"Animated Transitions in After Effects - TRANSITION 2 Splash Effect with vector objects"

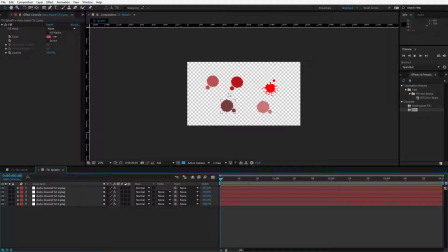251s
Really, you can do houses, you can do animals, and you can create a transition with help of them. Maybe five will be too much. Let me select four and I will place them somewhat around here in random places. I will stagger them like this, one, a few frames.
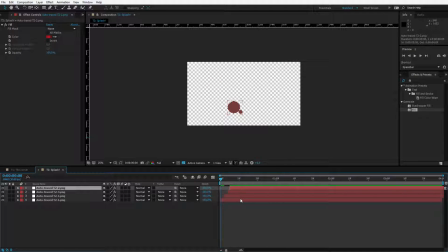269s
I don't have to be precise. I would like kinda a random feeling here. I will select all of those layers by hitting on the first shift key and selecting all of them. Now I'll open up the scale by hitting the S key. I take the first one, I press on the keyframe and I go down to a 0% scale. I go 1, 2, 3, 4, 5, maybe 6 frames forward, and I will make the scale much, much bigger because I want those splashes to cover up the entire screen. Let's say I'll make it 400%. I'll take those keyframes, place the playhead here, and copy them over. Place it here, select the layer, Control V. Take this one,
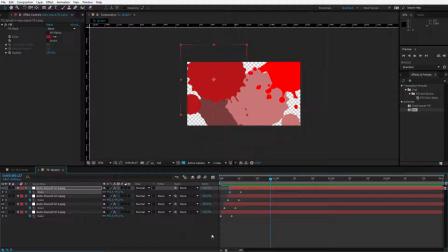318s
Control V. Now let us preview, what did we achieve? Well, it's very quick, it's too quick, and it's still too small. So I need to definitely select all those keyframes, make them longer, and now work with the scale.
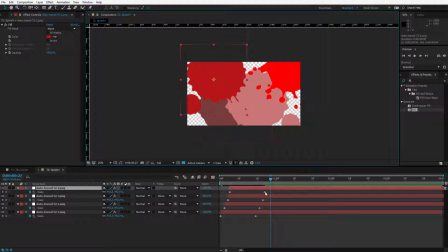334s
The last one is the biggest one, so you have to make this keyframe bigger. And now watch there, because there is something important. If the playhead will be here and I will work with the scale, it will just put another keyframe. I need the scale again. All right, you need to move the playhead here in order to change the value of this keyframe.
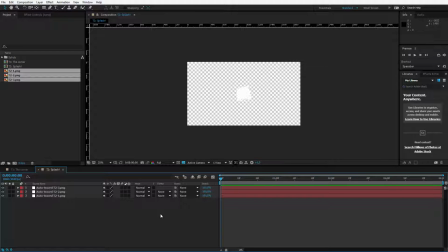354s
Now the best thing in the world happened. My computer froze. Let me redo the things I've done before and I'll get back to you in a second. I'm really sorry, but this was really weird. Okay, I'm back at the moment we left.
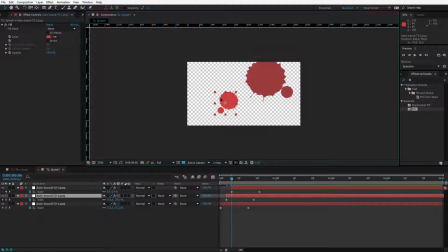367s
I'll use only 3 splashes. So 1, 2, 3. I go forward.
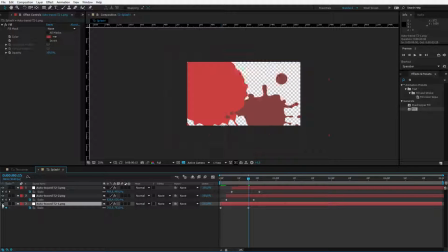372s
The first one, this upper one, covers it pretty much. The second one needs some adjustment. It needs to be fairly bigger.
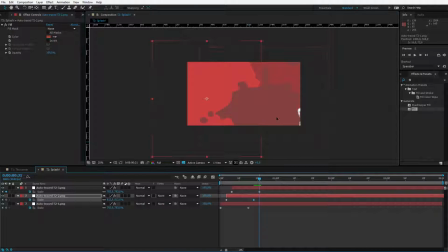382s
It's actually the left one, all right. Now I go to the last. It also covers up the screen, maybe just a tad bigger. And I feel like either you can select the same color for all of them, or you can stay with random colors.
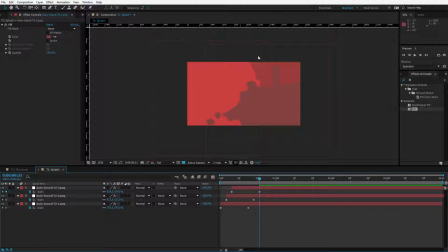396s
There was not much work left. You will see how we can later on reveal the same backwards, but this comes later as we create a few transitions. I believe I want to create first 4 transitions with you before we start making a template out of this and prepare it for reusage.
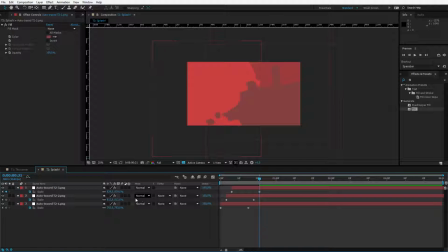413s
Basically, what I wanted to show you that with the simplest tools, like only the scale property,
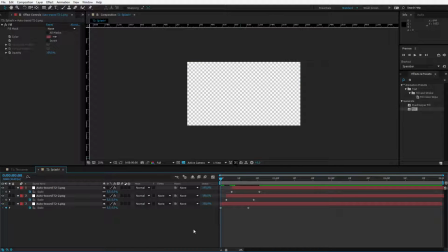418s
you can create an interesting transition which will have its own theme. Let me preview it.
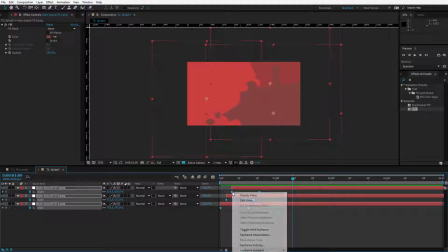423s
Well, of course, you need to change those keyframes. You need to either right click, keyframe assistant, and easy ease them so they look a bit better.
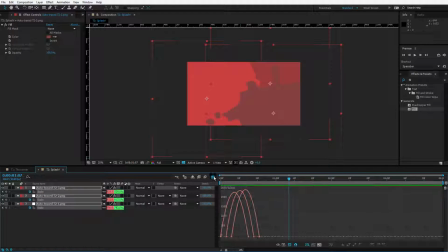432s
And if the animation is still too boring and you want to spice it up, just go inside the graph editor, select the keyframes, and change them a little bit up. Now let's make it quicker at the beginning, and then it will go a bit slower.
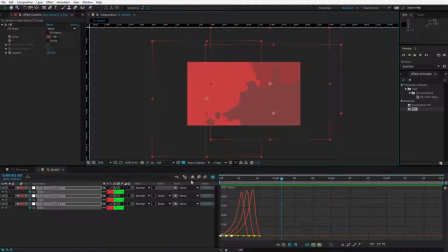447s
Something like this looks okay. Something is wrong with the right one. I should maybe reposition it like this. Let me preview this now. Alright, looks a tiny bit better, and currently the animation is okay.
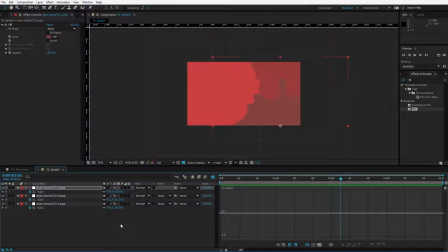462s
Thank you very much for working with me. I hope you selected either your own splash or your own theme and created a custom transition with it.